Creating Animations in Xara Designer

Hi, I'm Gary Bouton, and welcome to another Xara TV tutorial at XaraZone.com. This month, I'm going to show you how to create an animated bouncing ball using fills, shapes, and transformations that all conform to the Shockwave standard.
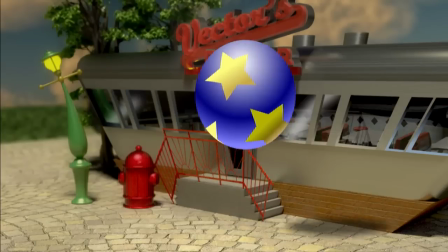(0:13)
In other words, flash animations. But do indeed go to the zone and check out the specifications for Shockwave animations,
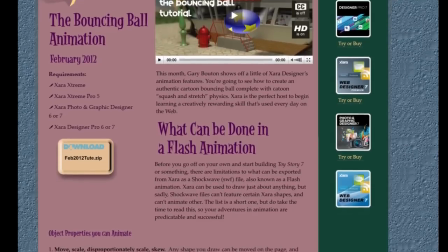(0:20)
because there are some things that you can and cannot do, and I've listed them on XaraZone's tutorial page for February 2012. Why? Because someday you're going to want to create animations of your own. If you've never experimented with Xara's animation features, you're going to like this one.
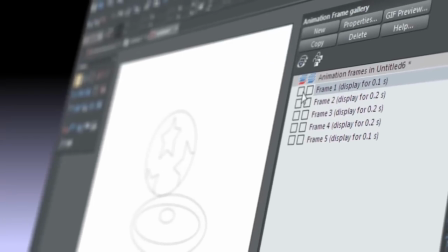(0:35)
Promise. Come on. You're going to build this animation in a special animation file, but for now,
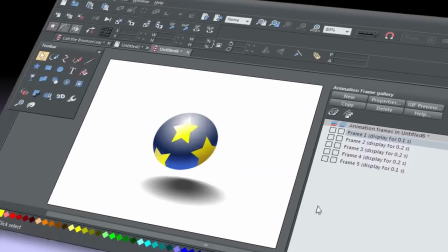(0:41)
just press Ctrl N to create a default document in which you'll build the actor, the ball that's going to bounce.
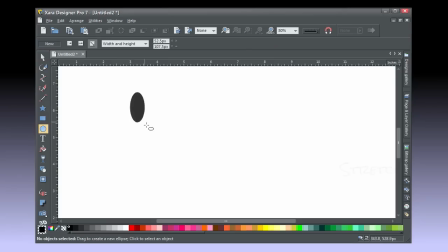(0:47)
With the ellipse tool, hold Ctrl and drag, and then choose the fill tool.
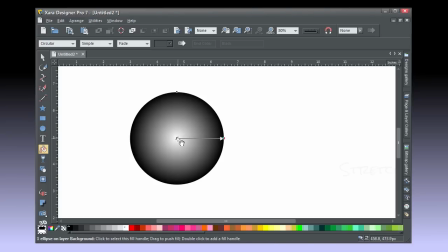(0:52)
Choose circular. Circular fills are legal in Shockwave animations. Start your drag at about 11 o'clock and drag down to about 5.
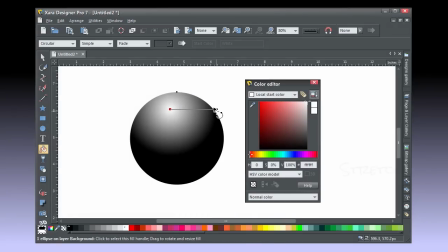(1:00)
White is an okay color for the fill start.
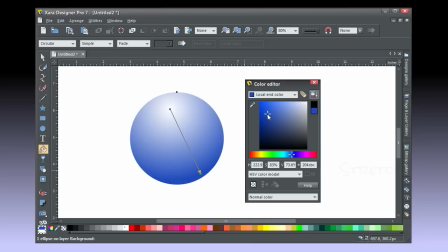(1:03)
Open the color editor and choose a medium blue for the end color, and then double click the control line to add a color stop.
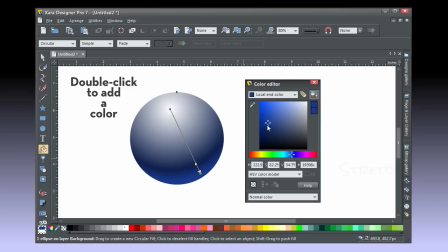(1:09)
Make this a slightly deeper blue. The effect is a cache light, a secondary light source, and it makes round objects look rounder.
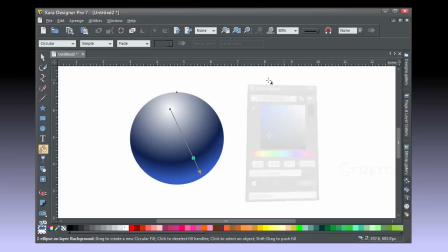(1:17)
Let's decorate the ball now with a few stars.
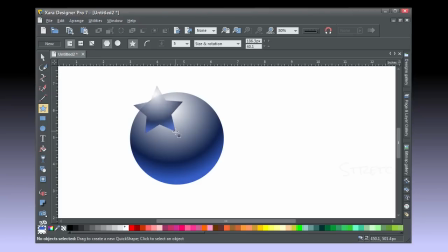(1:20)
Choose the Quick Shape tool, choose 5 sides on the info bar, and click the Start Shapes button, then drag the shape.
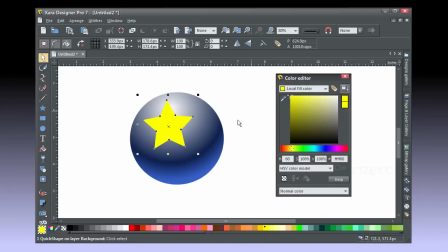(1:26)
Let's fill the first star with yellow, and then with the Fill tool, drag on the face of the star so a linear gradient from white to yellow is made. We're doing this because the star shading should match the underlying ball's shading, so the ball is a little lighter on top, so the overlaying star should be too.
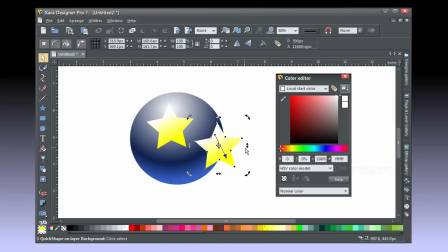(1:43)
To make 2 stars, let's drag and drop a duplicate, and then fuss with the gradient handle here. Make the top darker than the bottom. By the way, a linear gradient can have up to 8 unique color stops in Shockwave files.
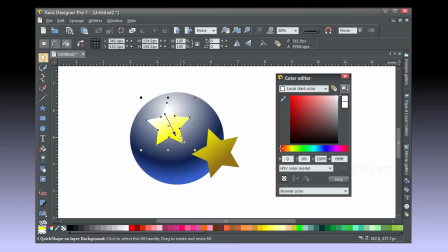And let's create a third star. Color it up appropriately and position it.
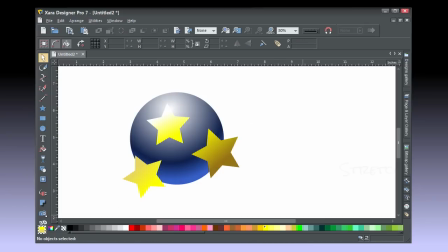(2:10)
Now with the selector tool, hold shift to additively select and get all 3 stars, press Ctrl G to group, and now I'm going to distort this group using the envelope function of the mold tool to make it look as though the stars are conforming to the shape of the ball so that they're
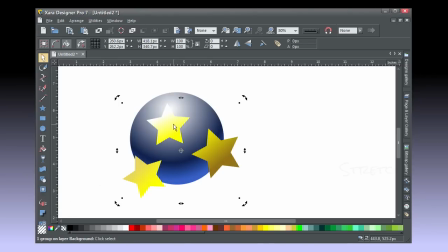(2:26)
on the ball and not just above it. Let's click the circular envelope preset.
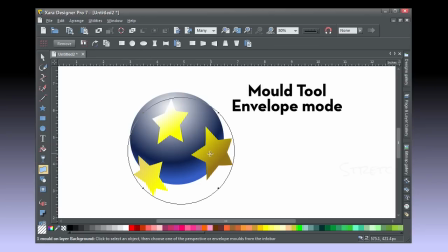(2:31)
Now I'm going to simplify this group to remove the dynamic mold property, choose Arrange, Convert to Editable Shapes. An envelope is a special effect, and Shockwave files don't like special effects.
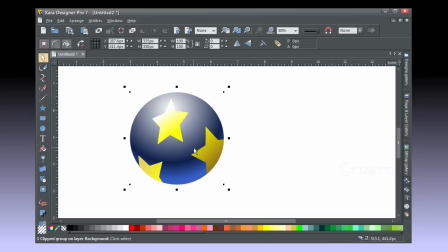(2:43)
To trim the stars to the ball, select all, Control A, and then press Q to make a clip view from the bottom circle shape.
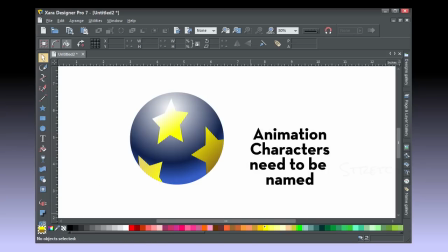(2:50)
What remains to make this ball a character in an animation is to name it. Don't laugh.
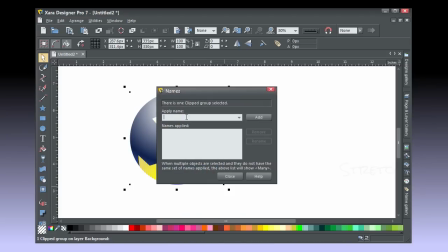(2:55)
In Flash files, there is a stage, the document, and actors, and you need to name the ball, so you right-click over it and choose Names, and name the ball something clever like Ball.
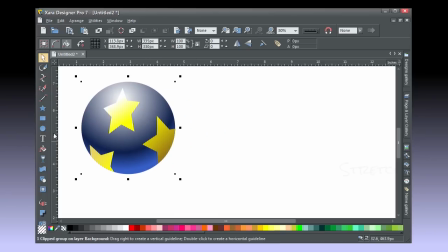(3:04)
Flash animations are created by defining keyframes, points of extreme actor changes, and then Xara tweens these keyframes.
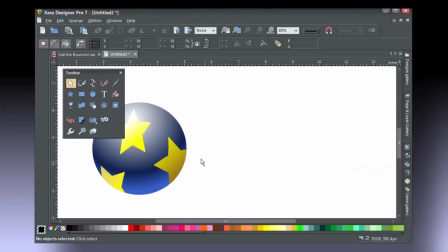(3:12)
Okay, Actor 1 needs Actor 2 to play against, and this will be its shadow.
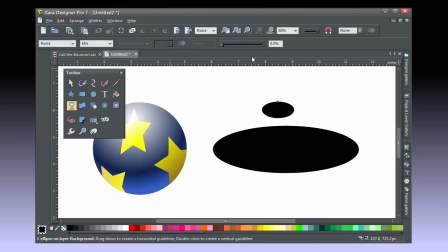(3:17)
Flash animations can only work with flat transparency, so to make a soft edge shadow, you make a blend of 2 flatly transparent shapes.
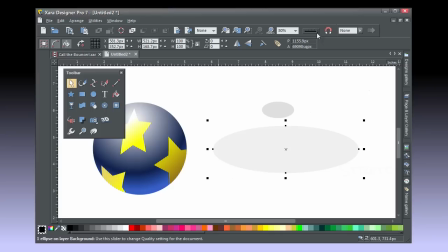(3:25)
I'll create 2 semi-transparent ovals, one smaller and one larger.
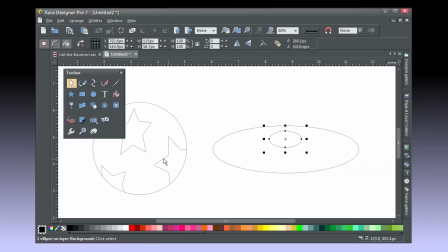(3:30)
We'll want to go to wireframe quality view now because it's real hard to find mostly transparent shapes to drag the blend tool from and to. Now that the link's been made, go back to high quality view and up the number of steps to about 12, and the next step is critical to animating the shadow.
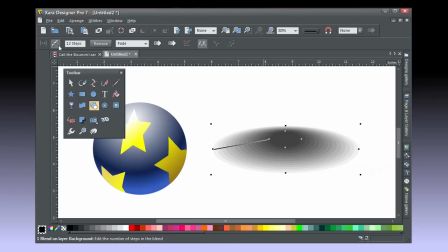(3:47)
Because it's a dynamic blend shape,
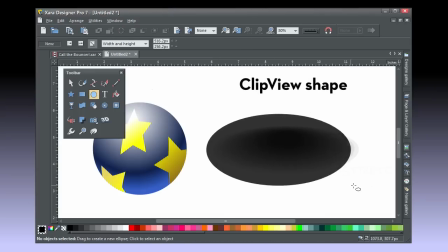(3:49)
the Flash animation engine is going to get confused by this non-standard effect and mess up this blend when you try to scale it.
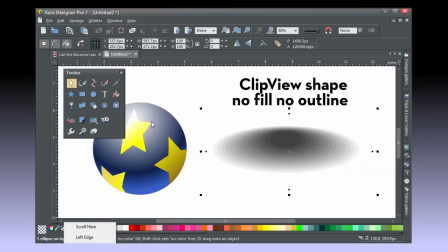(3:56)
So you need to clip the shadow to an invisible clip view shape.
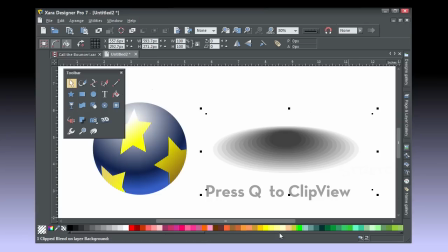(4:00)
Create a large ellipse over the shadow, give it no fill and no outline, and then press Ctrl B to put it to back.
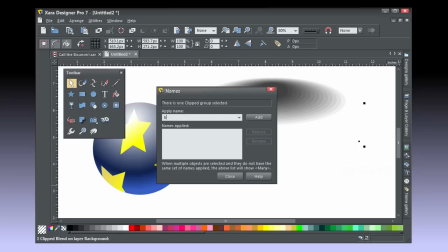(4:07)
Marquee select the blend and the invisible guy, and then press Q to make the clip view. So let's name the actor now. Ball Shadow is very inspired. Do this.
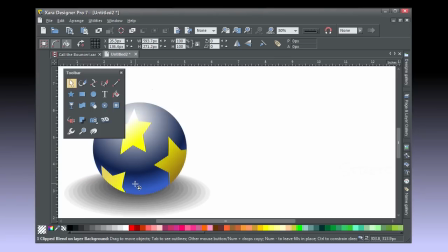(4:16)
Before we open up a new animation document, the stage for this action, put the shadow clip view group to back,
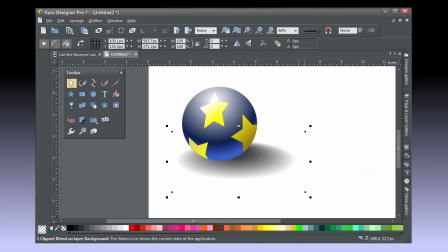(4:22)
Ctrl B, and then position the shadow slightly to the right of the ball. Got the actors?
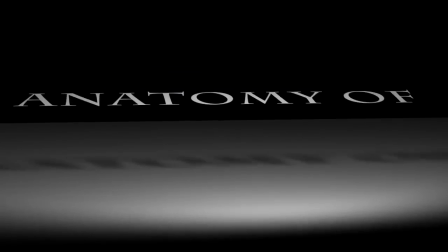(4:28)
Great. Let's take a look at the script now. Anatomy of a bounce.
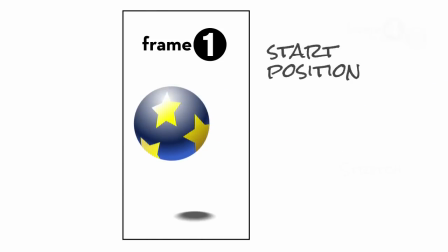(4:35)
Frame 1 is the start position for our hero, the ball. Note the size and position change of the shadow as the ball moves, okay?
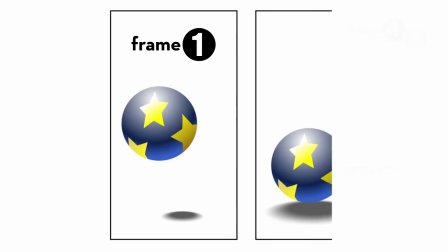(4:44)
In frame 2, the ball descends and hits the ground plane.
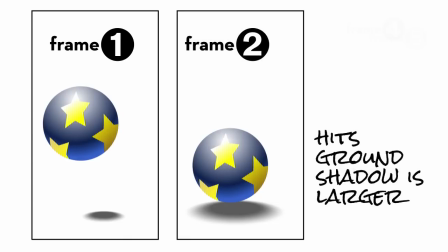(4:49)
The shadow moves toward and beneath the ball, and it gets larger because it's closer to the parent object.
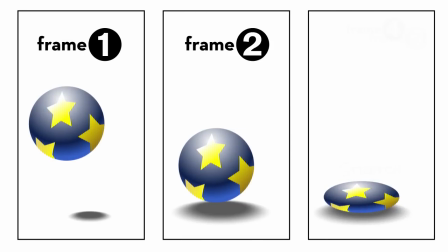(4:59)
Frame 3 is the squash frame in a squash and stretch cartoon animation, this one.
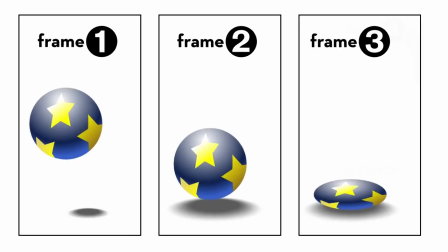(5:04)
You don't have to do a lot with the shadow size, but get the relationship, the distance between the ball and the shadow right in this frame.
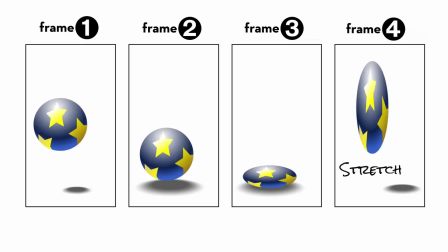(5:11)
The ball distorts as a reaction to its impact. Frame 4 is the stretch part. The ball releases its energy and travels upward. What you can't see in this video is I'm holding shift when I scale the ball,
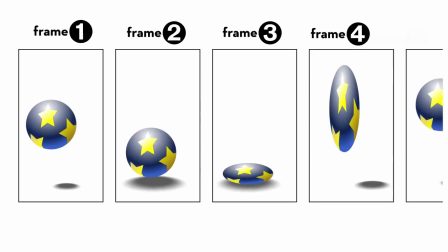(5:22)
which for example scales both the left and right side when I drag on the left or right handle.
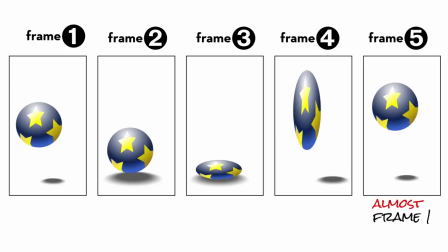(5:28)
The shadow needs to go up to the right here also. In frame 5, the ball regains its shape and starts heading downward after expending its energy. Now frame 5 may look like frame 1, but it's not. This animation will loop.
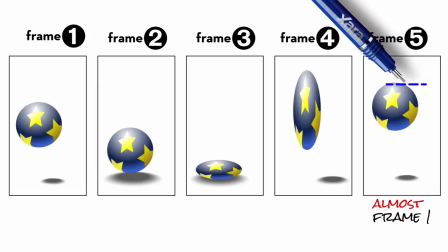(5:41)
Frame 5 returns to frame 1 over and over as the whole thing's played,
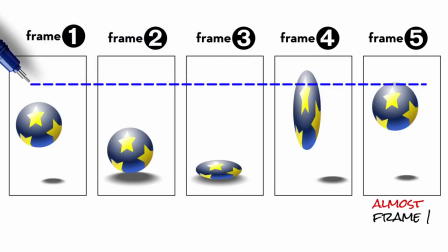(5:45)
so frame 5 and frame 1 cannot be duplicates of the animation or it'll pause, and we don't want this. Animation cycles need to be seamless, so when you're building this, you might consider showing rulers in Xara, Control L. So let's get to animating now.
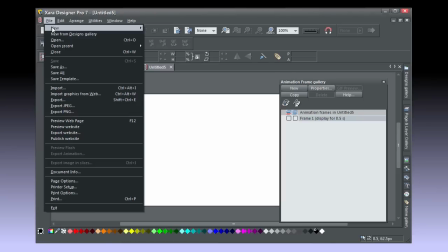(6:00)
Copy the ball and shadow for your existing document and then choose File, New, Animation.
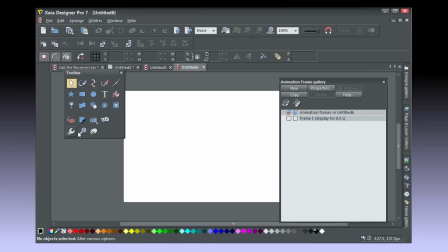(6:05)
The animation gallery will appear and you have a new page, but the page is too small for this tutorial.
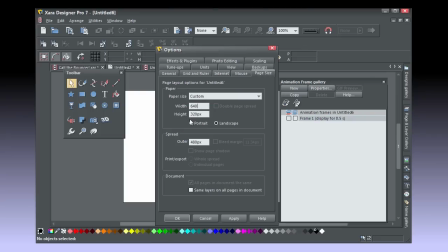(6:10)
Press Ctrl Shift O to display options, and on the Page Size tab,
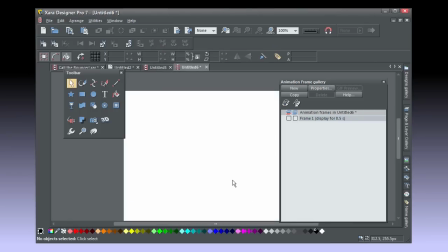(6:15)
make this 640 by 480 pixels, which is standard definition television size.
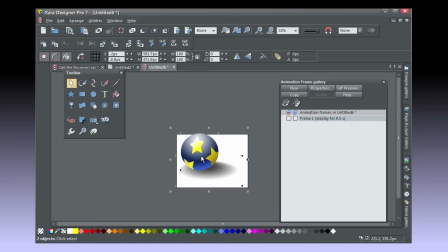(6:21)
Press Ctrl V now to paste the two actors into the document at frame 1 according to the animation gallery.
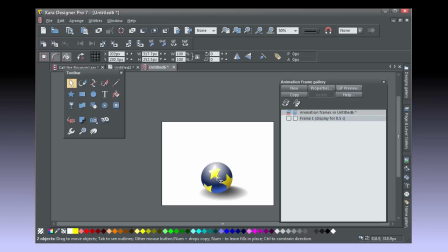(6:26)
Scale them down so if you want, the actor can have a background.
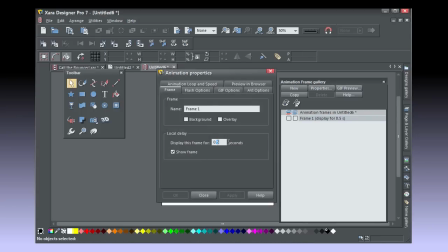(6:30)
Now, double-click frame 1 to bring up Properties, and make this frame 0.2 seconds instead of half a second. Click Flash Options and make this movie 30 frames per second. Think ahead.
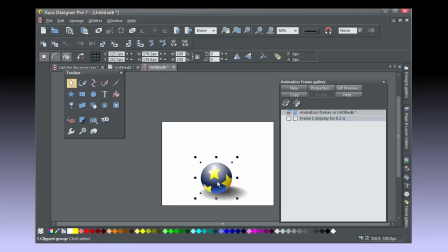(6:41)
This animation can make a nice video file, and digital frame rates for movies are 30 frames per second. Now that frame 1 is set up, click Copy, and a copy is now your current frame 0.2 seconds into the animation. Rearrange the ball and its shadow to conform to that frame 2 you saw in the anatomy section earlier.
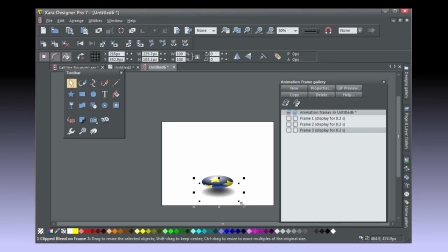(6:59)
Click Copy, and this is the squash frame, so adjust the shapes, take your time, and when you're done, click Copy, and frame 4 is the stretch part. This needs a little finessing.
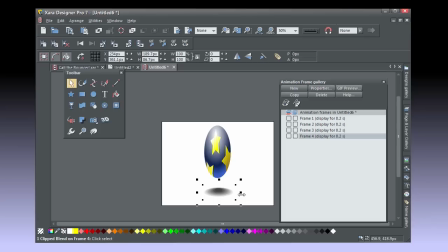And then click Copy. And we have frame 5 now. Make the shadow a little larger, bring it closer to beneath the ball, undistort the ball.
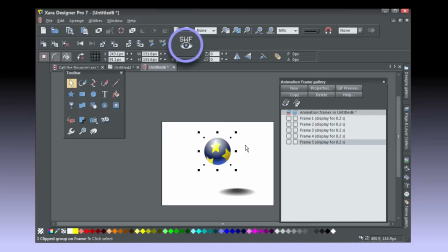(7:34)
Now that you have 5 frames, preview it.
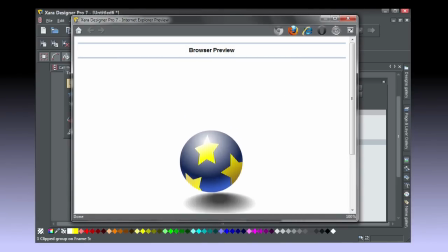(7:36)
It looks pretty good, but there's a hesitation as the animation loops, and this is technically unavoidable with Shockwave files to have zero rewind time.
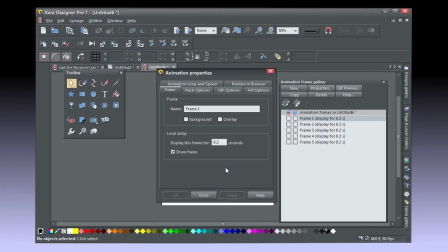(7:45)
But you can hide most of the damage by double-clicking frame 1 and knocking down the playtime to 0.1 seconds, and do the same to frame 5, and you'll notice that the animation is more fluid now.
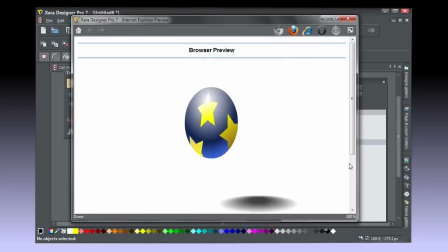(7:58)
Save this file as bouncingball1.xar, and then save it again as bouncingball2.xar.
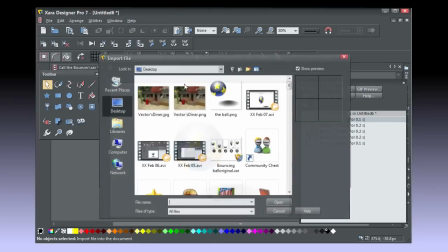(8:06)
What do you say we add a background to the animation now? Please say yes. Diner JPEG is available on XaraZone's February tutorial page.